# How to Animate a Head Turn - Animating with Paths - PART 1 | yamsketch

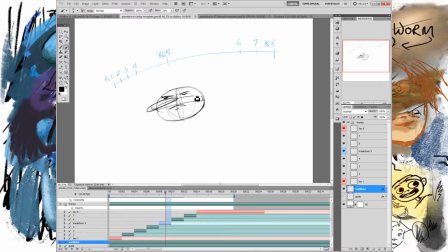So what I mean by that is when you cover a lot of distance with not a lot of time, that's when you have the opportunity to do some weird deformation stuff. And those are the funnest frames. So whether someone's like coming and hitting the ground and they're like squashing and getting crushed,
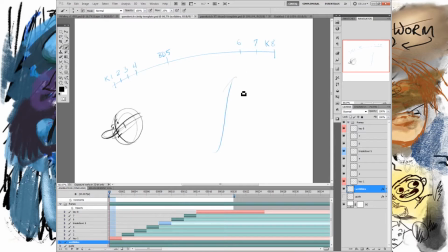or whether they're jumping up in the air and so they're just really stretched out, this is your one opportunity to basically break the character. You don't have to worry about their proportions. You don't have to worry about preserving volume.
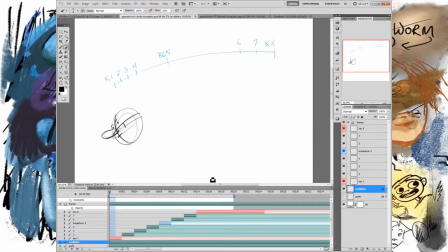When you're doing these extreme things, you just do what feels right, and you just do what's fun, frankly. Like if you want to draw the character being all wobbly and messed up and weird, just try it, because you get all these cool effects that you wouldn't even have guessed at.
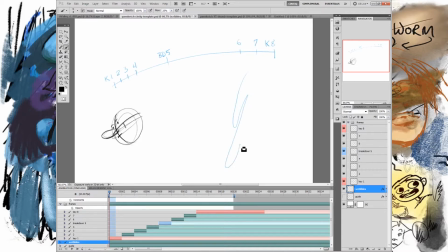Even if your character is like pretty realistic, you can get away with turning them into like a blob thing and then just like put a head on there for this one frame, because this frame is about motion and it's not about
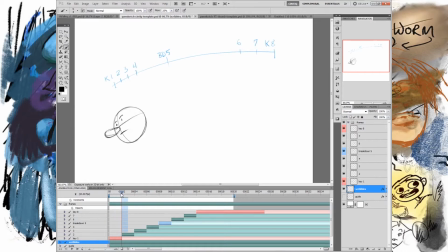perfect anatomy and stuff like that. And then the perfect anatomy, you put those on these frames where stuff's slow and people can watch it. But on this frame, you just screw with it, and then it feels really good when it comes back to rest. Okay, so that's a really simple head turn, but I hope that was useful for you guys.
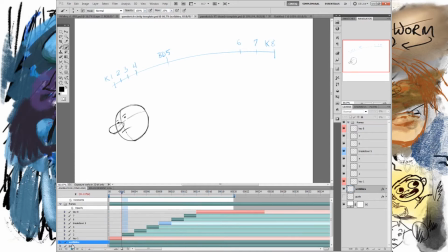I would hope that if you have any questions that you ask them so I can answer those. But this is just a basic way to approach a simple animation. However, there is no difference between this simple animation and a complex one. It's the same stuff.
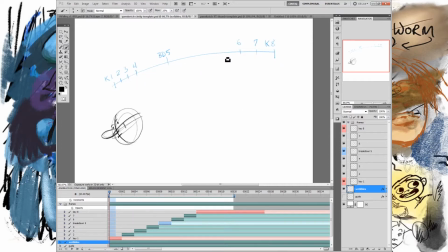You just have to break down a complex one into more of these scenes of kind of motion scenes, which would be, breaking down the motion from this little guy into, a more complicated thing. If you had like 100 frames, you got to just break it down and take it as you go to understand it, right?
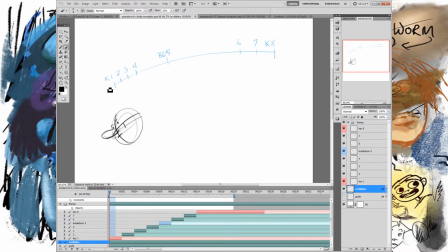So, but between keyframes, you can always do this, and it's always going to help you out. So the one last thing I want to touch on before we end this episode, I'm going to definitely do some more on animation. We're going to look at some cool stuff. But one thing I want to just show you guys that's really cool is once you have your timing and your spacing,
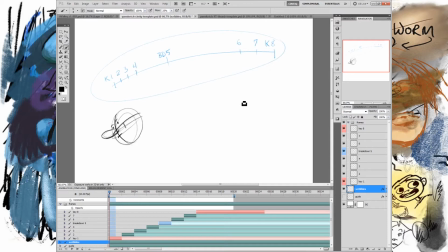the cool thing is you can take this and abstract it and transfer it to any other motion. So for instance, if you like the way that this head turn feels, where it's slow at the beginning and then it snaps and then it cushions at the end, and you're like, that feels kind of good.
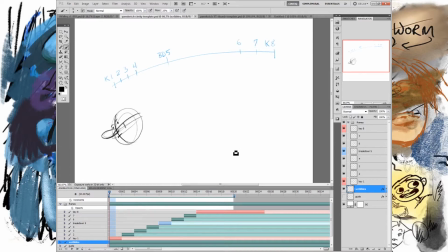Maybe that could be something else. Maybe that could be like a punch, or like maybe that could be someone catching a baseball or something. You can transfer the timing and the spacing to another animation. You still got to draw it again, but here's how you do that. Decide your start point, right? And get your motion curve. So let's say we're going to have a curvier curve.
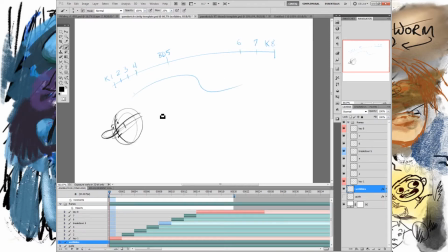So now our motion curve looks like this. And let's say we're going to do a third one just to try out a third one. That's like sharp. Okay. So let's put our key here. That's going to be key 1. Let's put our end key here. So this is key 8. Same thing here.
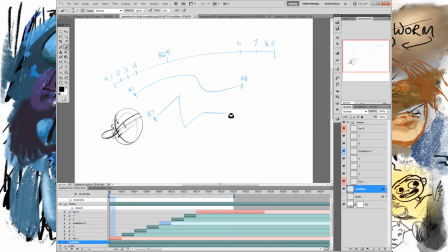We got key 1. And here we have key 8. Okay. Now what I'm going to do is I'm loosely going to take this chart and I'm going to transfer the idea of this chart into these charts. Now, it doesn't have to be the same length, as you can see. It doesn't have to be the same length here. It could be this long.
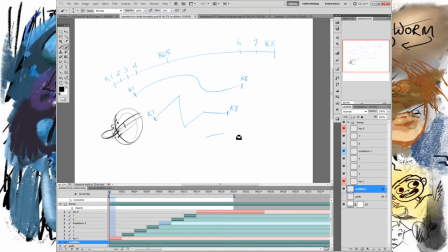In fact, let's do that too. Here, let's make one that's this long that just kind of curves around like that. So here, and this is going to be K1, this is going to be K8. And now all I'm doing is I'm taking the idea of this and breaking it to here.
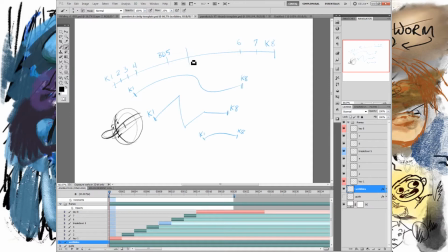So first we need our breakdown on 5. And you can see that that is not in the middle, it's to the left of the middle with like a good chunk to the left. So let's say that that's the middle of this path. So let's go over to here, right?
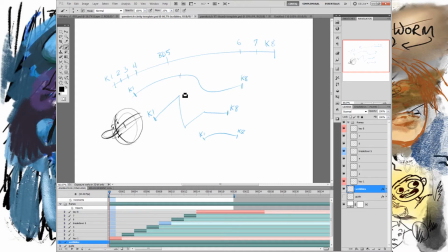Maybe a little bit less because this is a smaller path, right? So let's say that breakdown, so BD5 here. All right, let's do the same thing here. So this goes there.